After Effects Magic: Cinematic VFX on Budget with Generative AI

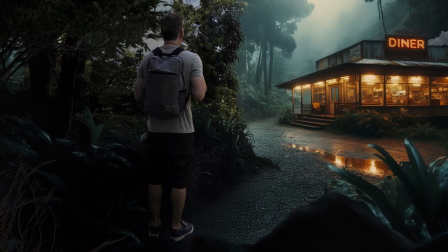[0:00]
I'm going to show you the lazy way I got cinematic effects with generative AI and an inexpensive green screen.
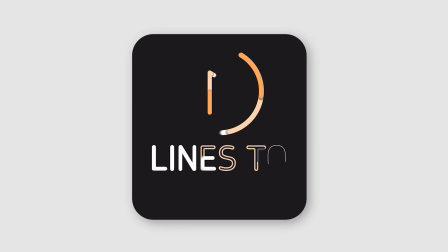[0:05]
Let's dive into it.
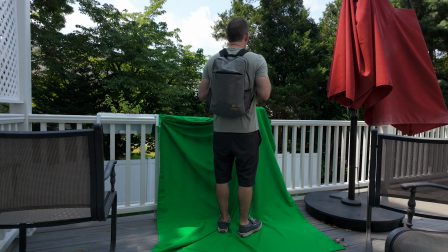[0:07]
So I have a shot here of me outside with a green screen behind my bottom half, and I have a shot here that I generated from Microsoft Image Generator.
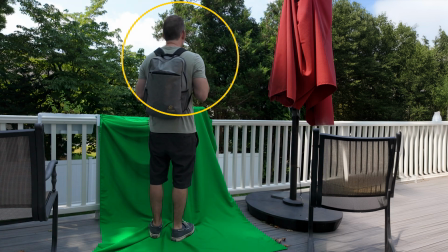[0:16]
I'm going to use the trees behind my top half here and blend it into a new scene.
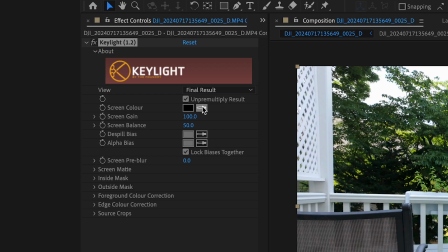[0:20]
So first, I'll use Keylight to key out the green screen, select the color, and I'll change the view to screen matte.
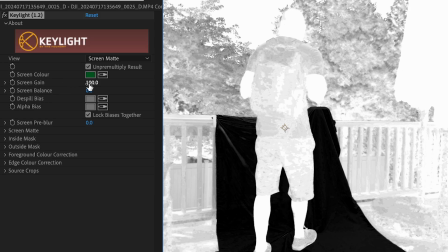[0:27]
I'll lower my screen gain and balance to remove just the green screen and not the trees. Drop down screen matte and adjust these until the screen is black and the rest is white.
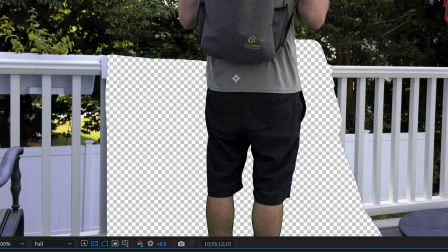[0:37]
Now go back to my final result and I'll fix my edges a bit. I'll make shrink grow to -2 and softness to 2.
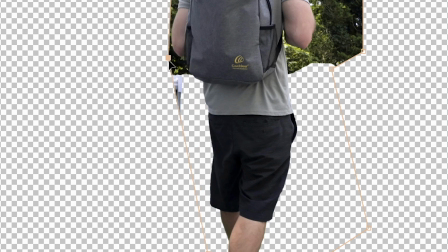[0:46]
I'll create a quick mask and I'll tweak the mask a bit so it's just showing the green part. Now we'll go to composition, save frame as, Photoshop layer.
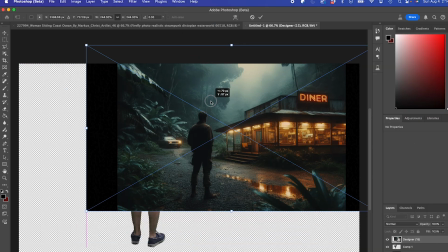[0:53]
Now I'll tweak my image in Photoshop beta and I'll import my other image. And I'm just gonna use part of this image, mostly just the diner part.
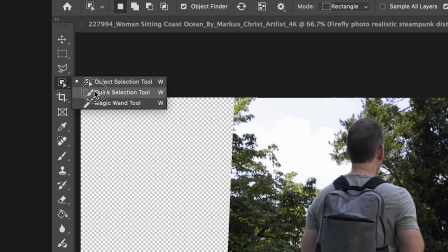[1:01]
And I'll go to layer, merge visible. And I'll use the magic wand to select my alpha channel, expand this by 1 pixel.
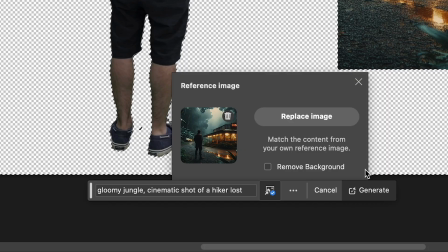[1:08]
I'll add my prompt and I'll select my reference image and hit generate. If you guys like what you see and you wanna see more,
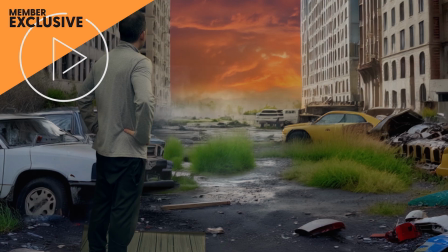[1:15]
then check out my Patreon page or my YouTube membership page where I have exclusive tutorials and you can get early access to my new tutorials and even more.
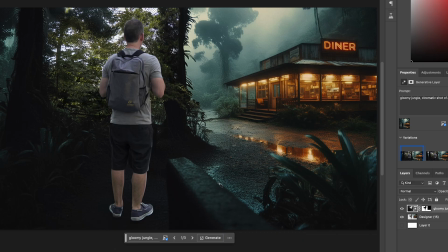[1:23]
Check it out, links below, hope to see you there. Great, I'll go with option 3.
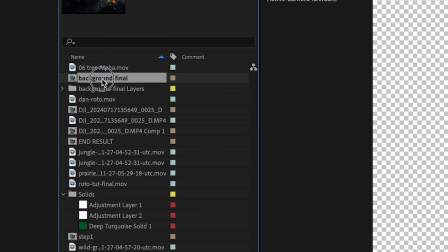[1:29]
So I'll save this and I'll bring it into the After Effects comp as my background.
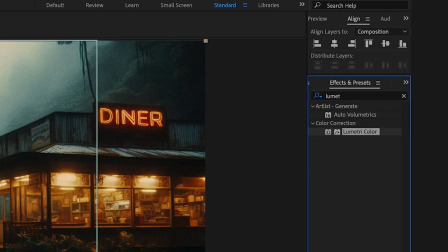[1:33]
I'll add Lumetri color effect to my subject layer and I'll do some initial color correcting.
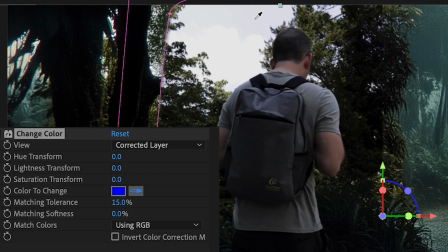[1:41]
Now I'll use the change color effect to adjust my sky to match the fogginess of my scene.
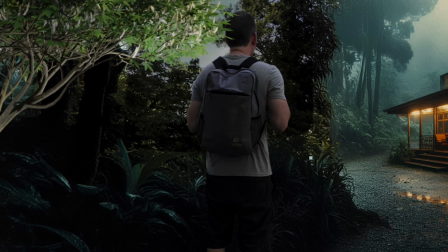[1:48]
Next, I'll bring a stock tree alpha video clip into my scene. I'll blend it in with some more color correction.
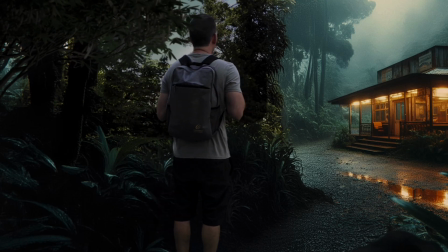[1:56]
That adds some nice motion to the foreground. And I'll do the same with another video clip of some grass here.
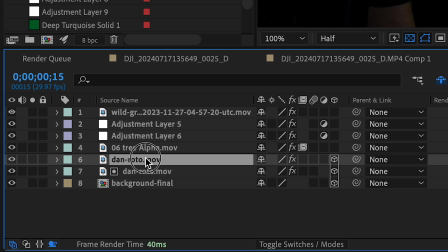[2:05]
Now I'll duplicate my subject and double click to use the Rotobrush to rotoscope myself.
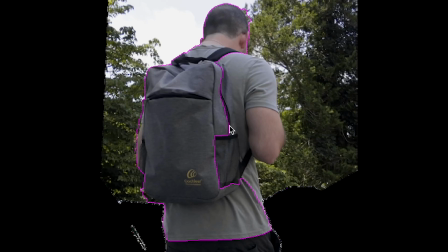[2:10]
This is just a rough rotoscope just to get a nice light wrapper on the subject, you'll see.
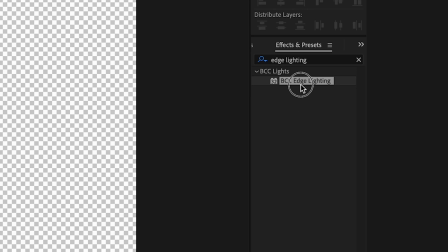[2:16]
So once I have my roto layer set, I'll apply BCC edge lighting to my rotoed subject layer.
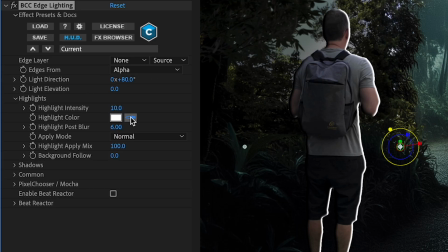[2:22]
I'll tweak the light direction and highlight color and highlight post blur.
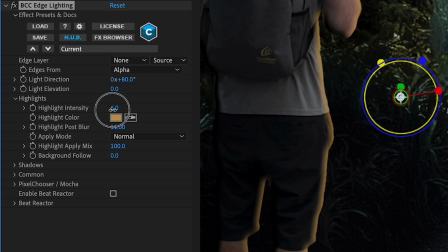[2:30]
I'll tweak the shadows as well. And I'll just lower the intensity a bit and light elevation.
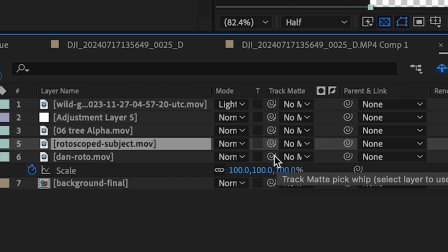[2:36]
I'll tweak the shadows as well. And I'll combine this with my main layer by using the track matte pick whip to create a Luma track matte.
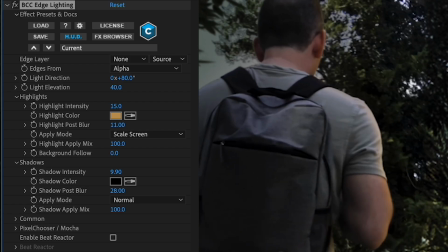[2:45]
And you could see the before and after. And this creates a nice ambient light edge coming from the diner.
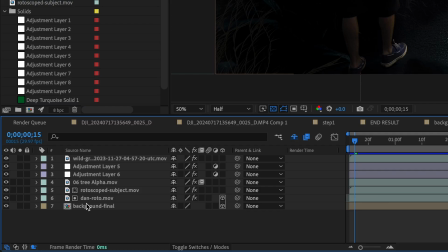[2:50]
Lastly, let's add some motion to our background.
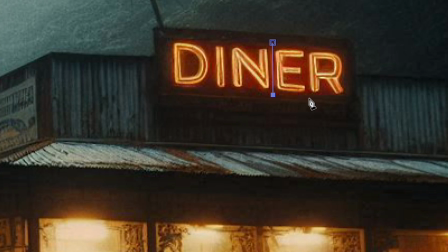[2:53]
I'll go into my background pre-comp, I'll duplicate my main layer, and I'll select my letter E here, and I'll use the BCC light flicker on that layer.
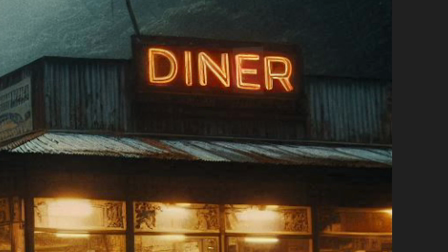[3:02]
Adjust the speed, and I'll just increase the feather on this mask.
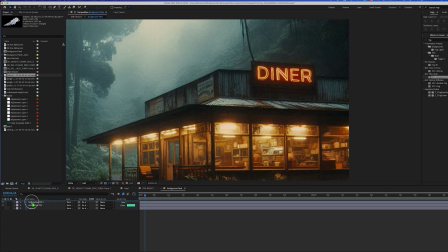[3:07]
And lastly, I'll add another alpha video layer of smoke coming from my roof here.
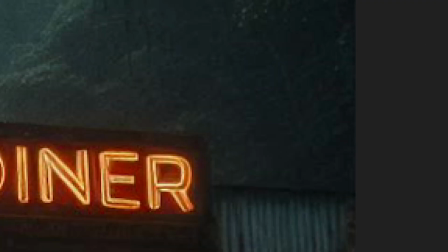[3:11]
I'll adjust the scale and position, and create a mask. Invert my mask, feather it, and tweak the opacity.
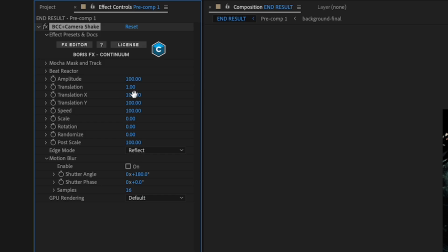[3:18]
And finally, just add some camera shake to my final pre-comped layer, and here's my final result.